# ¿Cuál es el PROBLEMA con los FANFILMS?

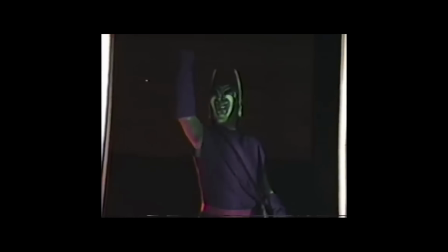Si has visto una película hecha por fans o un corto independiente, quiero preguntarte algo.
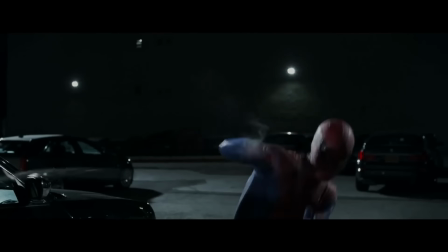¿Cuál es la diferencia entre esto y esto?
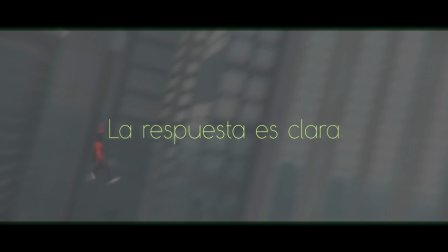La respuesta es clara, y es que uno es un fanfilm.
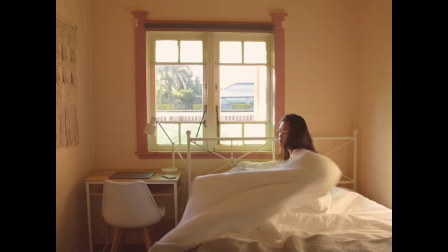Quiero decir, es claro el sentimiento que tenemos cuando vemos un producto amateur.
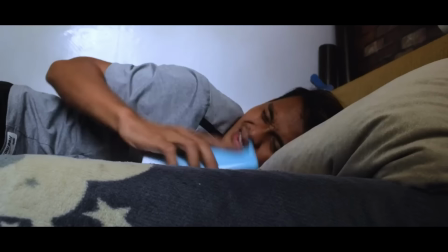Está implícito lo que es cuando vemos los efectos, pero también cuando son tomas cotidianas como una charla.
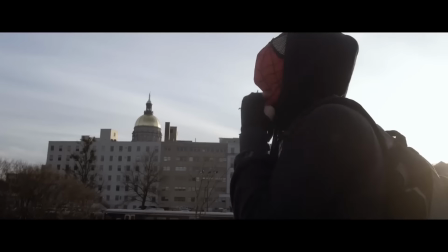Vemos y sentimos que algo está fuera de lugar, pero tampoco es que sepamos cómo ponerlo en palabras si no es que solo decimos que se ve barato.
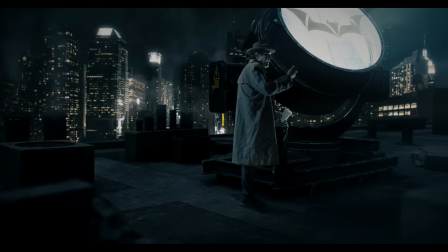Y sí, sé que eso no suena glamoroso, pero es lo que pensamos la mayoría de las veces.
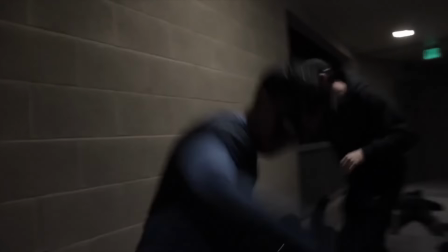Pero bueno, la respuesta a este sentimiento que tenemos para identificar algo como Teur se resume fácilmente en 6 o 7 aspectos fundamentales en el cine.
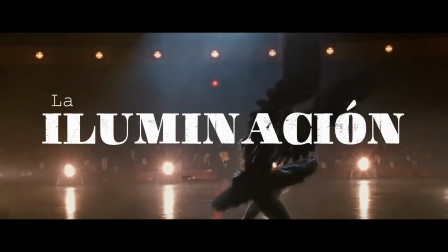La cámara, el decorado, los vestuarios, la iluminación, la graduación de color, el sonido.
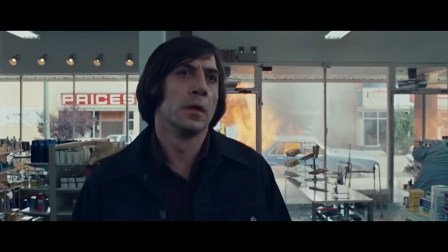Y lo más importante, que es realmente lo que comanda a todos estos factores, la propuesta artística.
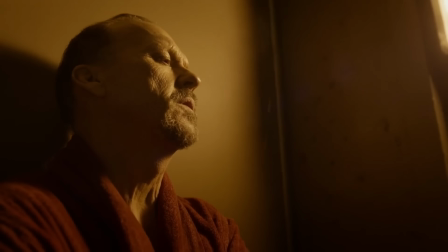Es lo más fundamental, es lo que define el tipo de expresión que tendrá la película.
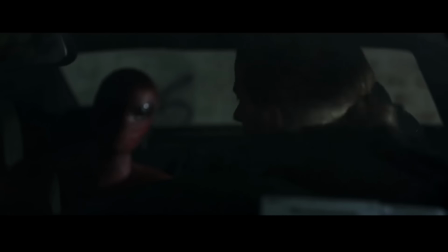Apartándose del género, es el tipo de manifestación que quiere lograr el director en la ejecución de sus conceptos.
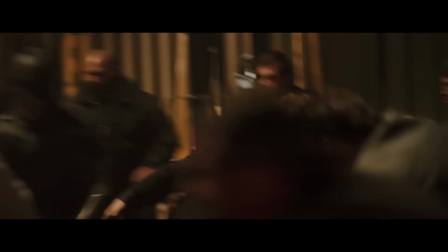De hecho, de otra forma, puedes tomar a Batman golpeando criminales, esa es una idea. Pero la forma en la que se ejecuta depende de la visión del director como artista. En resumen, la propuesta artística es la forma en la que la dirección contará su historia.
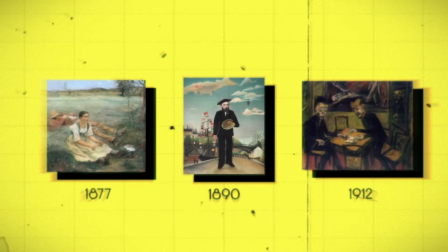Usualmente se sujeta a corrientes de arte que nacieron en la pintura.
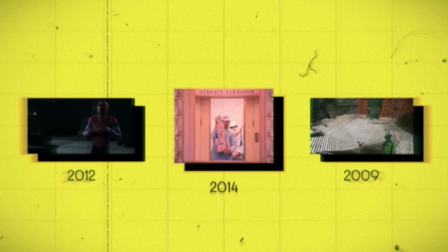Puedes encontrar películas naturalistas en megaproducciones como Spider-Man, Naive en... cualquier cosa que haga Wes Anderson o Expressionismo en Coraline.
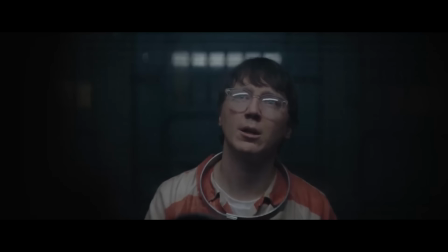Todas son producciones que nacen por la propuesta o la visión del director para contar su argumento usando recursos que sean coherentes con su mensaje original.
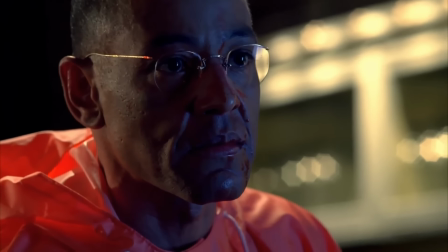¿Y qué quiero decir con esto? pues que los recursos o lo que sucede en pantalla tienen que relacionarse directamente con el sentimiento que se quiere compartir.
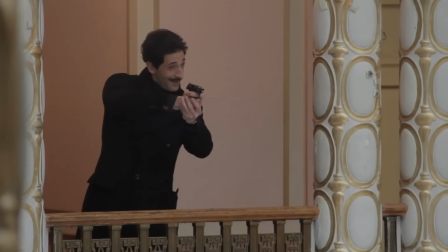Buenos ejemplos son los trabajos de directores que ya mencioné, porque si Wes Anderson quiere transmitir inocencia en sus películas, pues usa una paleta pastel en todo su decorado o hace que sus actores… actúen de una manera artificial. El caso contrario es el trabajo de Henry Selly y Coutinho Borton, que quieren transmitir
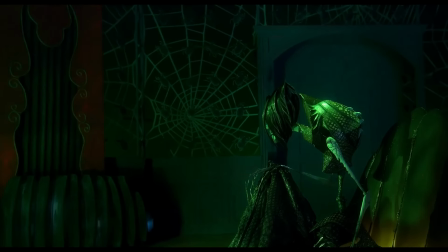y para lograrlo, se sujetan de figuras altamente deformadas.
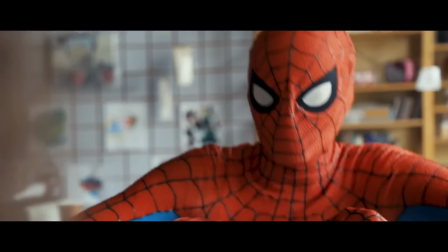Cuando nos metemos al mundo de los fan-mates y cortometrajes, tenemos un par de problemas que se relacionan con esto.
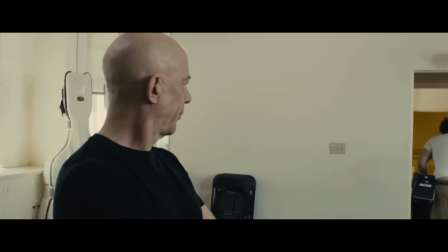Por un lado, los proyectos de concepto independiente, en su mayoría, sí tienen una propuesta, pero no la hacen algo consistente.
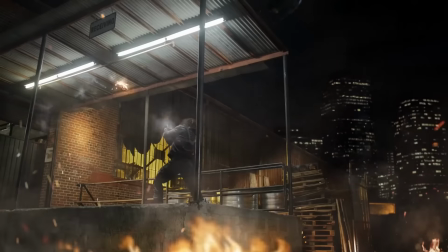Por el otro, las producciones que tienen que ver con franquicias, ni siquiera intentan tener una.
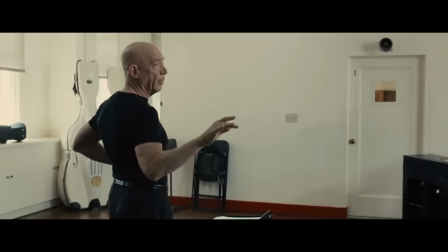Pero eso es un poco más adelante. Primero que todo hay que comprender por qué estos proyectos cortos o fanfilms son como son.
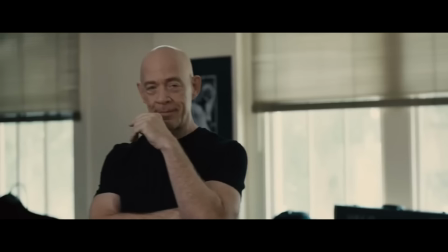Y no me refiero a los factores que ya mencioné, sino al contexto de quienes los hacen.
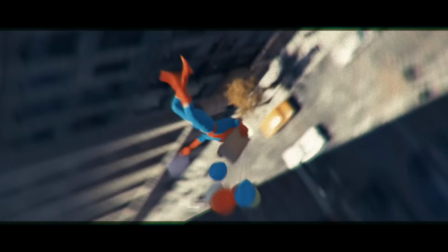Y a ver, en este video puede que ponga más clips y ejemplos de fanfilms que de cortos indie,
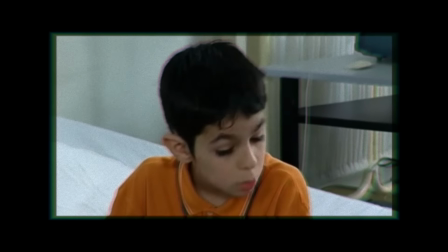pero es de valor aclarar que lo que voy a decir bien se le puede aplicar a la mayoría de cortos existentes,
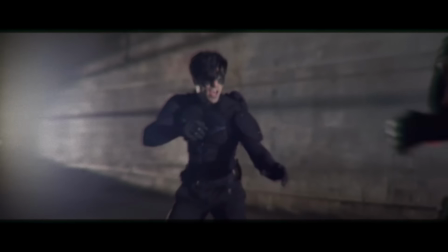pues porque los fanmates son un derivado.
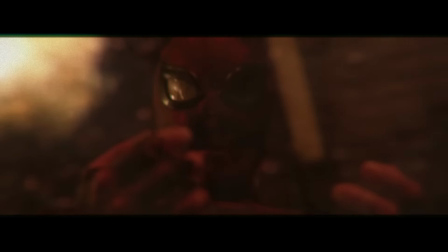La única razón por la que habrá más proyectos de superhéroes aquí que cualquier otra cosa es porque son los que más problemas tienen.
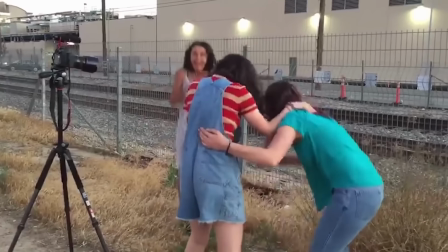Así que sigamos. Por lo usual, los encargados de cortometrajes son obviamente aficionados, como tú o yo.
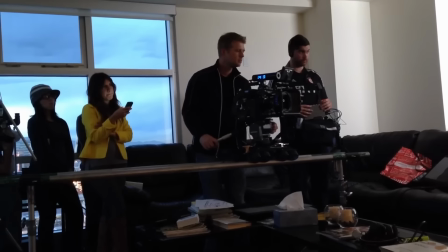Estudiantes de cine, gente que quiere experimentar, fans de un personaje.
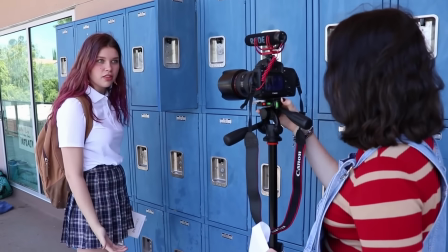Todos van dentro del contexto de una persona novata, sin experiencia ni recursos,
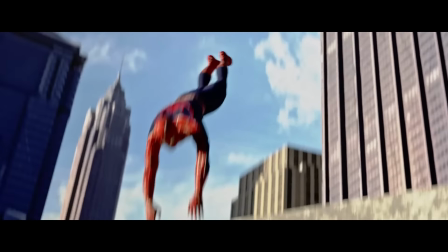lo que se representa claramente en los aspectos más superficiales de los que mencioné. Por ejemplo, la cámara.
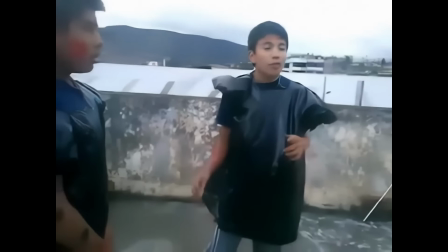Es claro que hay gente nueva detrás de una escena cuando se ve tal que así.